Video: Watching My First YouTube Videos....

two. I noticed a common thing with all of these animations that was always to be continued, and I never continued them.
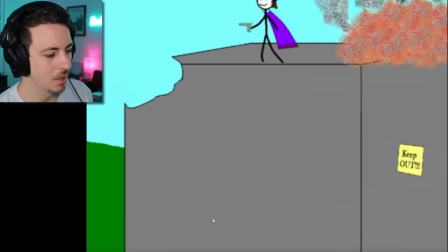744s
It was every video was a cliffhanger ending. I had a three-part series for my friends where every character like represented someone. And then we would all kind of fight, and it was sort of like Game of Thrones for my friends group, you know, where it was like, oh no, so-and-so got their head blown up in this one, that's crazy. Or like, so-and-so backstabbed so-and-so, you know, it was kind of fun. It was like the episode of the week. I don't remember how much they thought it was cool. It might have just been me that thought it was cool, but I mean, I don't know, kind of cool.
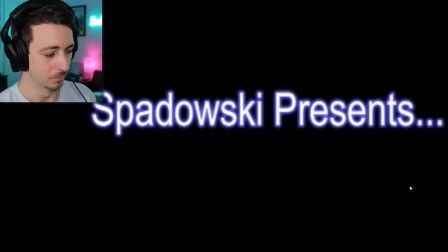774s
All right, 2008. This is the era I call actual content. This is just like the claymation era, where I think some of them were actually okay.
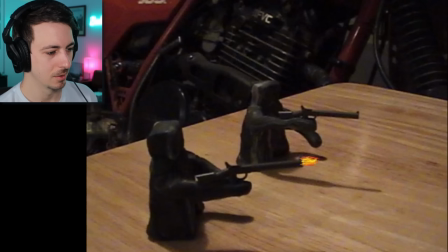786s
Heck yeah, with effects.
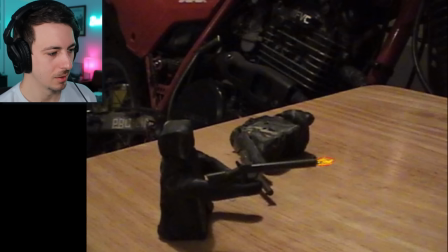790s
Lego guns.
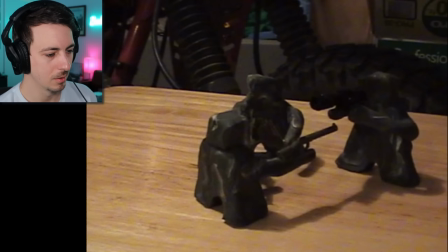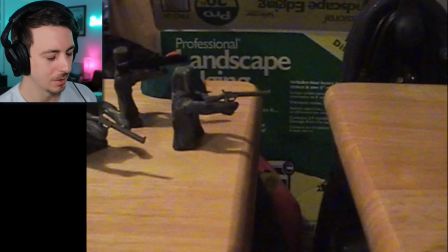798s
Let's go.
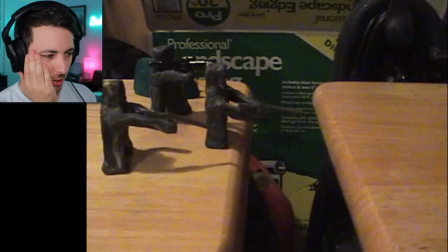802s
Oh my gosh, that's a big drop. What are our heroes gonna do?
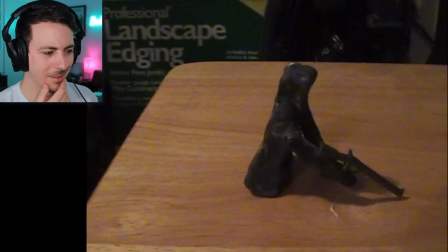807s
Oh, jump. They can jump.
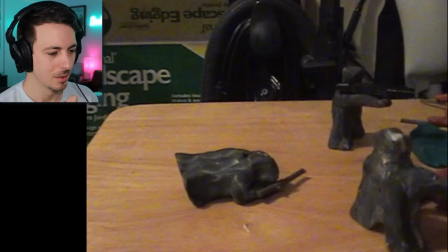815s
Let's go, rocket. Nice.
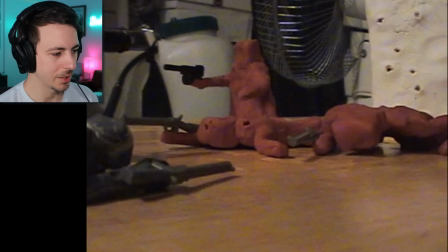819s
This one's funny because I think at some point, I think it's the next one, I throw a grenade.
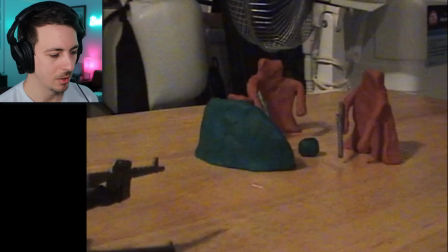825s
I have one of them throw a grenade, but I didn't want to remake all that, so I just had no one die.
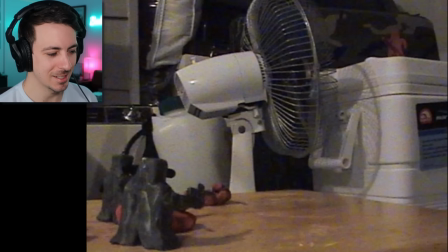830s
Yeah. The grenade goes off in the middle of them, and then they still have a shootout.
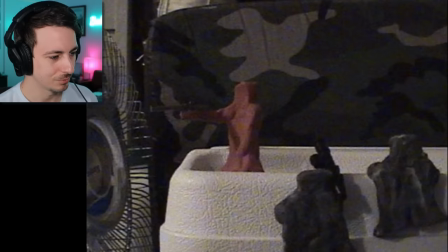836s
I did not want to make a whole new scene to do it all again.
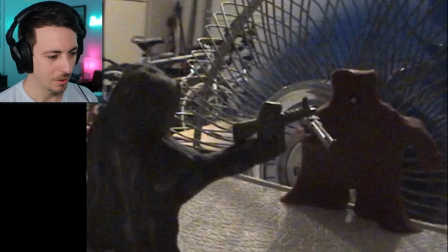844s
Dang. Turns on the fan. Our hero pushes that guy in the fan.
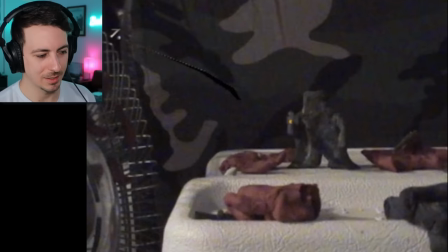850s
Oh, gruesome. Dang. And he shoots us. He shoots the camera and it breaks.
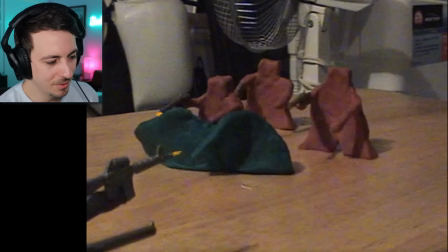855s
The bullet holes on everything. I used a toothpick each time, but I feel like that gives a nice effect, you know?
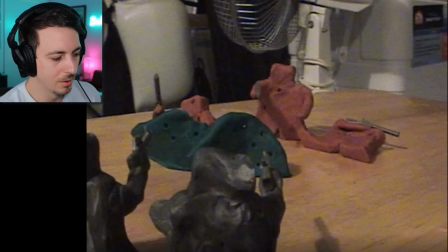863s
But you can see this shot where, like, you know, it's like he's right in front of the camera. I was like thinking, I was planning things out a little better, I think.
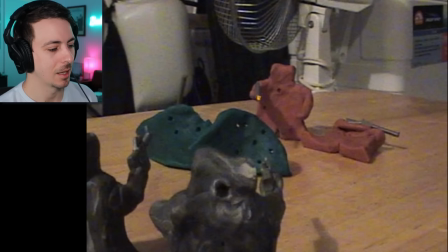873s
Or rather, I was just starting to plan. But like, yeah, I had like the camera set up in a spot that made sense.
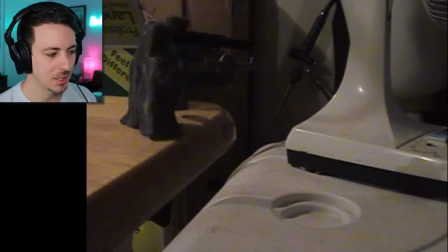880s
To where for the most part, you can see what's happening. It's still a little hard to discern at times.
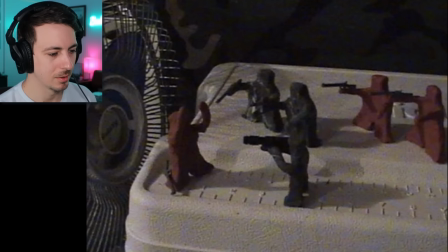885s
Like this last scene. It's like with the background, you really can't tell what's going on.
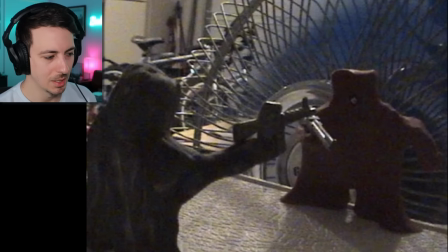892s
But yeah, he falls. Yeah, and then he pushes the guy in the fan.
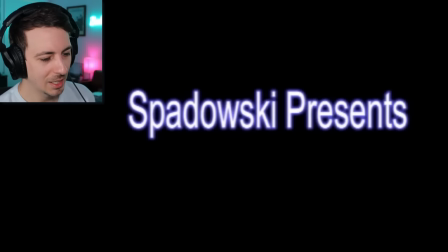897s
Pretty gruesome. And then this one, I feel like I'm actually proud of this one. I think this one's actually kind of good.
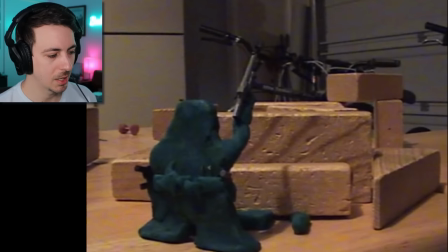904s
I feel like I could have done a lot of good by doubling how many frames I was doing to make it less slideshowy, you know, do it a little smoother.
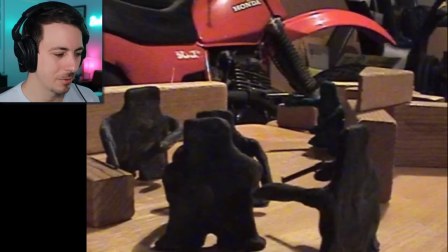912s
But I think that would have taken so much time, I would have given up. So the trade-off was that I actually finished making these.
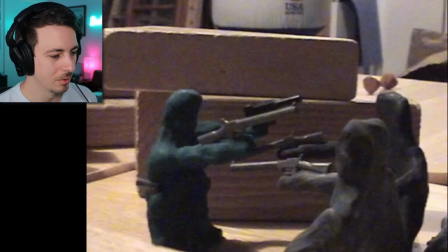919s
Throwing star. Uh-oh. Double gun.
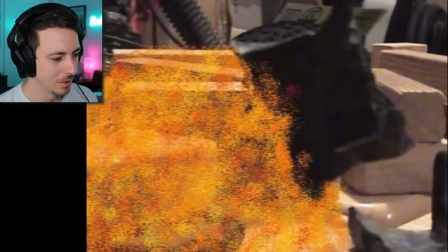924s
Let's go. This guy's a champ. There we go.
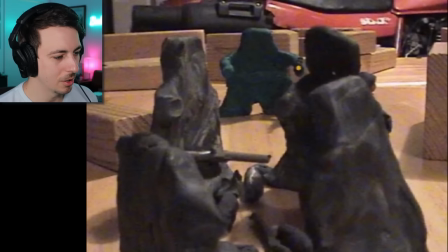928s
I'm actually using the grenades for kills. Look at that camera angle.
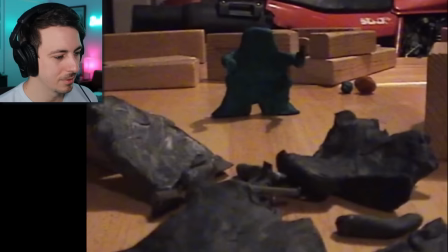934s
Shooting all their arms off. Oof.
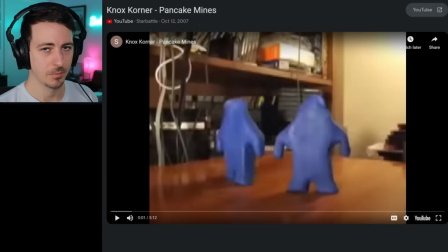938s
It should be mentioned that my character model design was pretty much a direct ripoff of Knox Corners claymations.
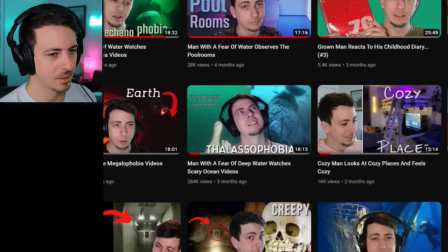944s
I don't know if you watched those way back in the day, but like these were popular at the time. And I basically was just like, hey, that makes sense.
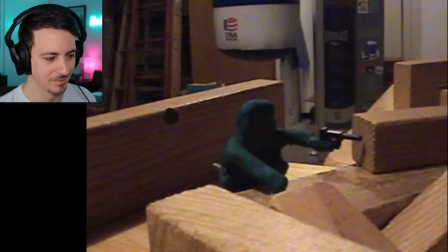951s
That's what my characters look like now. So. Credit where credit is due, I was still copying stuff.
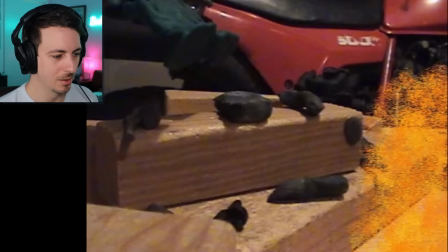961s
Nice. Grenade? Dude, this guy is unstoppable, bro.
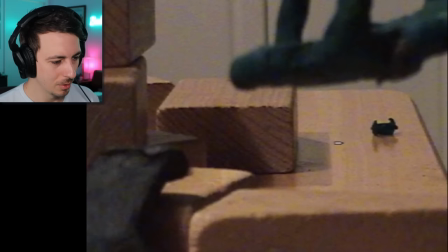968s
Oh. Oh no. Backflip over a bullet.
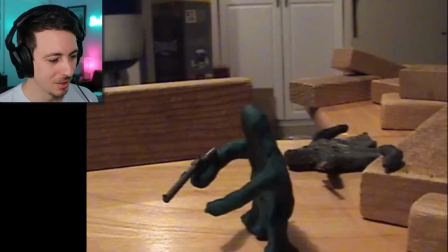973s
Holy smokes. Oh. He's hit.
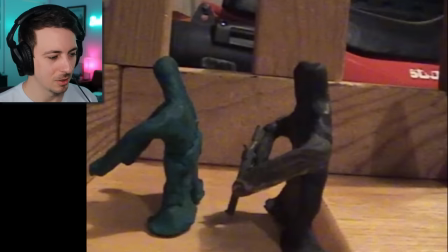979s
Oh no, he's in jail or something.